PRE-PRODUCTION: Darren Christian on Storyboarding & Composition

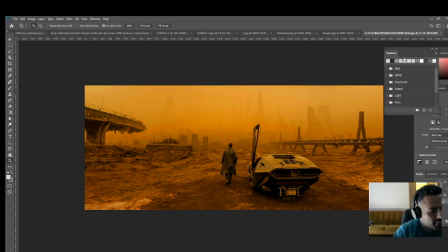8:11 And let me just show you what I mean. You can see in these areas here, it looks almost a little bit stretched out. But it does give it a nice feeling of drama when it's exaggerated that way, and it gives us a
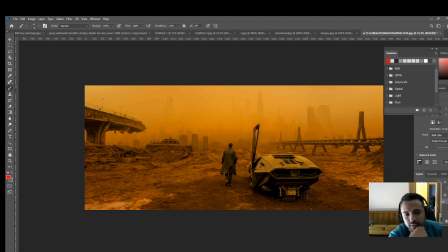8:31 better sense of space, and it also pulls in more information to the frame. We get to see more, which is always exciting. So often the wide is about sort of covering more of the space that we're looking at.
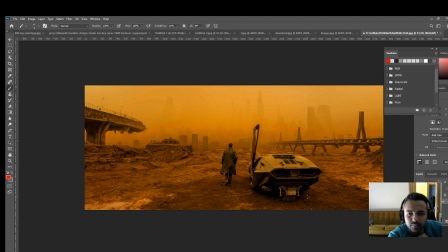8:46 In addition to that, a wide lens is often deliberately put there to exaggerate proportions and it's make it sometimes look a bit more, depending on what the genre of the film is, make it look a bit more cartoony or distorted, or just exaggerated to get more of a dynamic feel or dynamism.
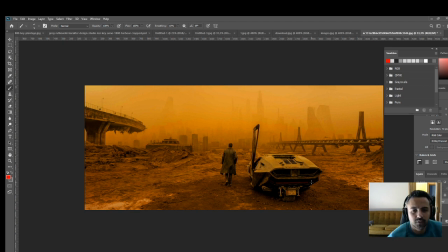9:05 So that would generally be the motivation between for wide lenses. And so let me bring in a sort of medium shot.
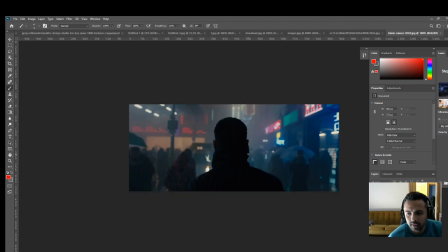9:20 So here again we have a medium shot, which I did talk about a little bit earlier on. And yeah, this is just your standard point of view. Again, here it feels like we could be sitting on his shoulder. We kind of looking over his shoulder, and we feel quite immersed in the world.
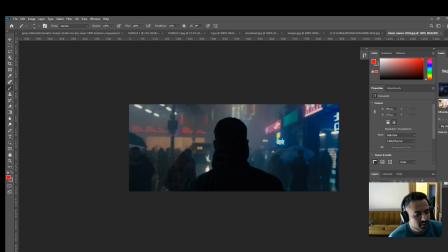9:37 There's still, as you can see, it's medium, so there's still some depth. Pretty much as far as your eye would see. So we're not really shortening the distance too much. And yeah, it's not much more to say about a medium lens, except that it acts as almost a simulation of our eye. Then here we go with the
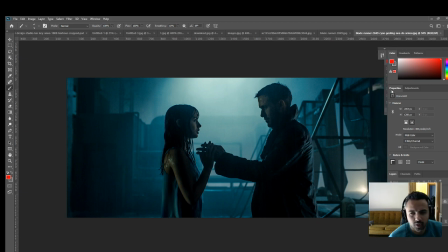9:57 with the telephoto, and this one again is the long lens, which kind of often makes the characters feel quite sort of big and quite larger than life in a way, and they're sort of like in your face, and then it kind of shortens the distance in the background as well, so everything feels quite close and intimate.
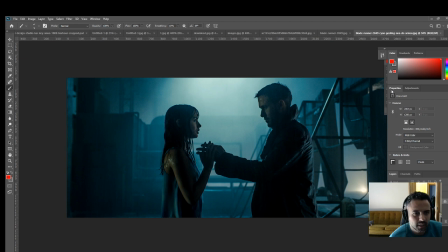10:17 And I think that's generally the motivation behind the long lens, is to have that sort of intimate feeling of being right there, right sort of stuck there in the scene, and characters also feeling quite sort of powerful in the scene.
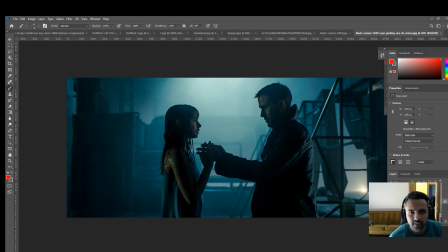10:33 Okay, cool. So that's it for lenses, and let's move on to
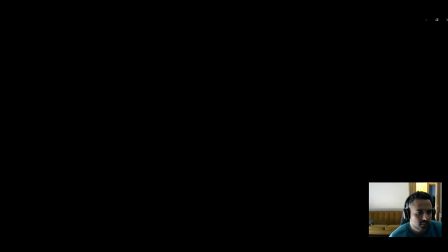10:41 tell you right now. Let's move on to lighting.
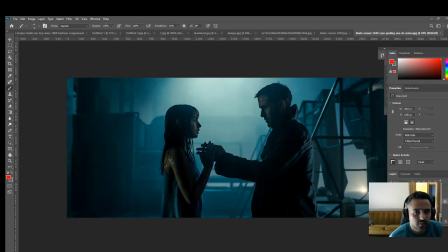10:49 Alrighty, so when it comes to lighting, very simple.
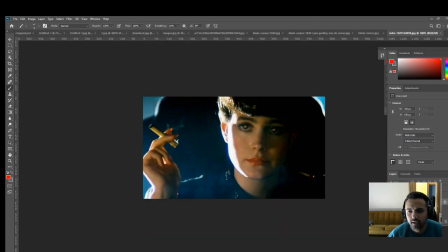11:06 There's pretty much two kinds of lighting situations, and one would be ambient light and the other directional.
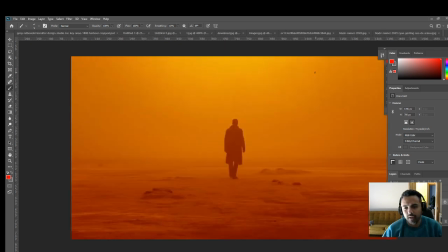11:15 So when it comes to ambient light, I'm going to pop this one. This is an example of ambient light where everything is kind of diffused and neutral, and effectively what we're saying is there is no direct source of light coming from the sun or an artificial light source.
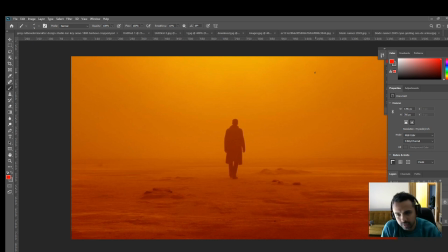11:32 There's just general light all around us, hence the word ambient. So it's a soft, neutral light that sort of immerses us all over, but there's no hard cast shadows or, hot spots, because there's no directional light shining anywhere.
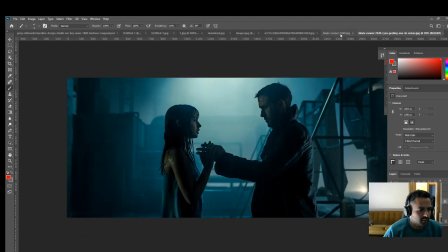11:48 In contrast to that, we have the directional light, which is, just one second.
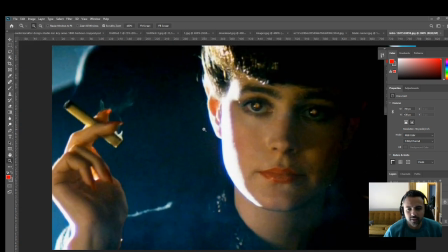11:59 So here we have an example of directional light. So this is a pretty nice example, because obviously the light in this particular instance is coming from the window outside,
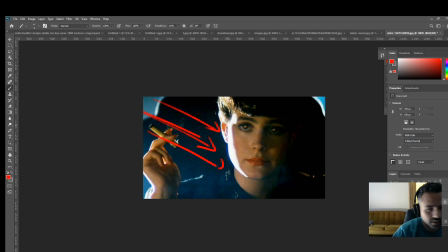12:12 and we can see it shining, creating a really hot area on Rachel's face over there.
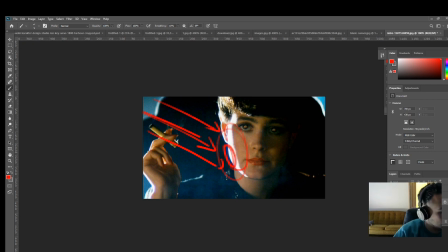12:20 And we can even see some of the ambient occlusion on the chin there. But yeah, this is a great example of high contrast directional light, because we can see on this side there is actually almost completely shrouded in shadow, so there's no light source there.
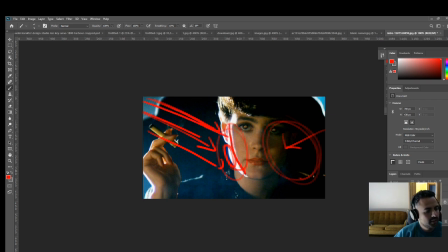12:36 But on this side, it's coming through the window and hitting this plane of a face quite intensely and creating a nice hot spot. And we'll get into contrast a bit later on, and highest points of contrast and how they can control your eye and bring you into the image a bit more.
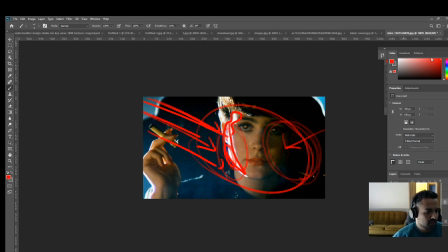12:54 Okay, cool. So let me close these guys.
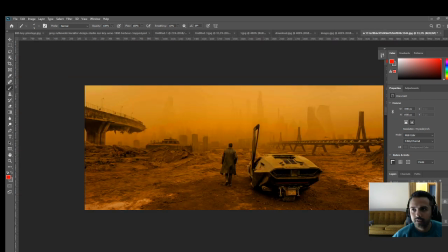13:01 So let's move on to the next one.
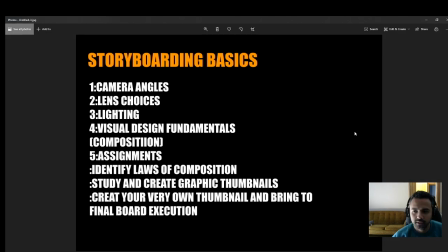13:10 So right now we're going to move on into visual design fundamentals, and here I'm going to focus on
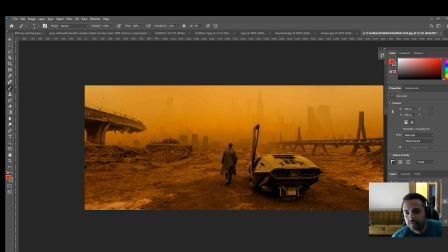13:18 how we can arrange things in our shot to look cool, where we can place the camera, and basically what motivates good cinematic framing and creates a good storyboard. So without further ado, let's jump into that, and
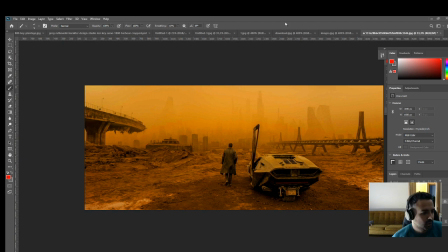13:36 I'm going to pull up a couple of laws of which I often use.
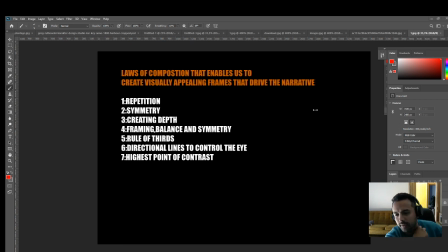13:41 There are more, and you could do your research and go on your own account and find out what other devices there are that can really help you create a pretty frame or a aesthetically pleasing frame.
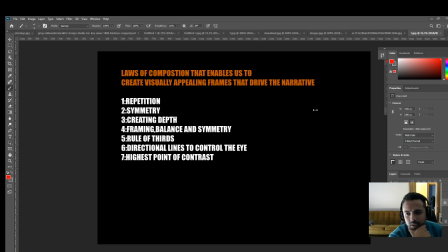13:55 But these are a few that I use, and these are sort of the fundamentals, and a lot of the great directors will use this. Ridley Scott, Kurosawa. These are all techniques, and even painters.
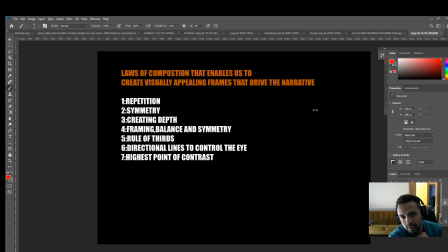14:10 This applies to painting as well. These techniques actually, a lot of the early cinematographers segued from painting degrees or painting qualification into photography. So the same laws are applicable to creating good paintings, are applicable to good cinematic photography,
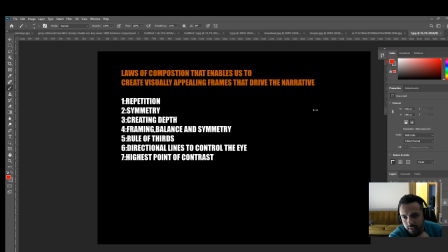14:28 and it's basically visual design, how our brain responds, what makes our brain respond, how do we control the eye, how do we get into a position where we can puppeteer the viewer or the audience to create the impact or the emotional impact that we intend to create.
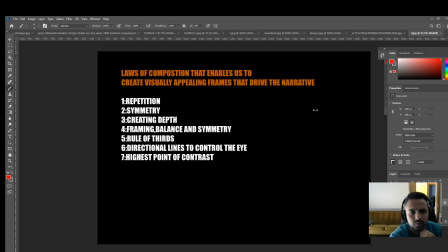14:44 So here we have a couple of laws, and the first one would be repetition. As I name them, I'm going to pull in an example of that particular law. to show how it's executed in the frame. So without further ado, here we go.
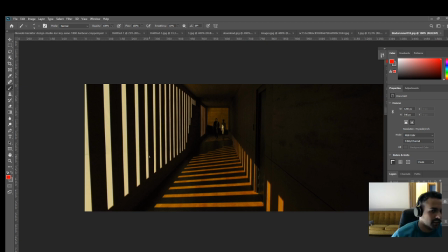15:05 Alrighty, so here we have a great example of repetition. And as you can see, when I say repetition, I mean things repeating, obviously. And some people like to refer to it as echoing shapes. It depends on how you want to refer to it.
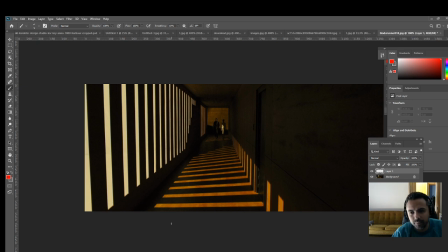15:23 But I like the idea of echoing shapes because there's something in our brain that finds it very pleasing to see the same shape repeated. It's just like an aesthetically pleasing visual, and it also gives you a stronger sense of depth because, as you can see,
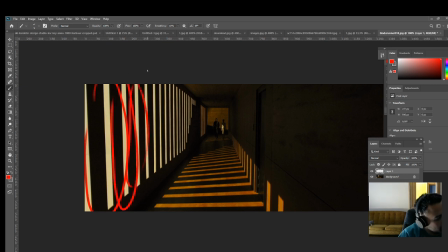15:37 these little light slots are actually obviously the same size, and as they go off into the distance, um, they get smaller. But what it does is it amplifies the depth. It gives us it almost underlines and defines the distance,
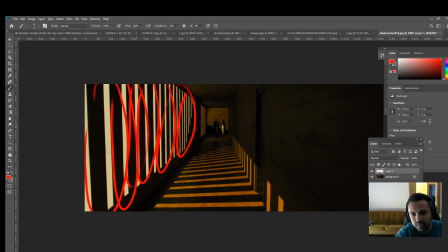15:54 and then it also just gives us a really aesthetically pleasing image with that repetition. And then we can see how that light's coming through and that same pattern is repeated here again.
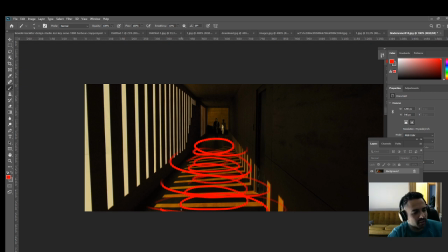16:07 And I'm not exactly sure on the science of why things being repeated are are so appealing to our eye, and I should probably do my research on that. But I would say that it's also almost like a puzzle piece.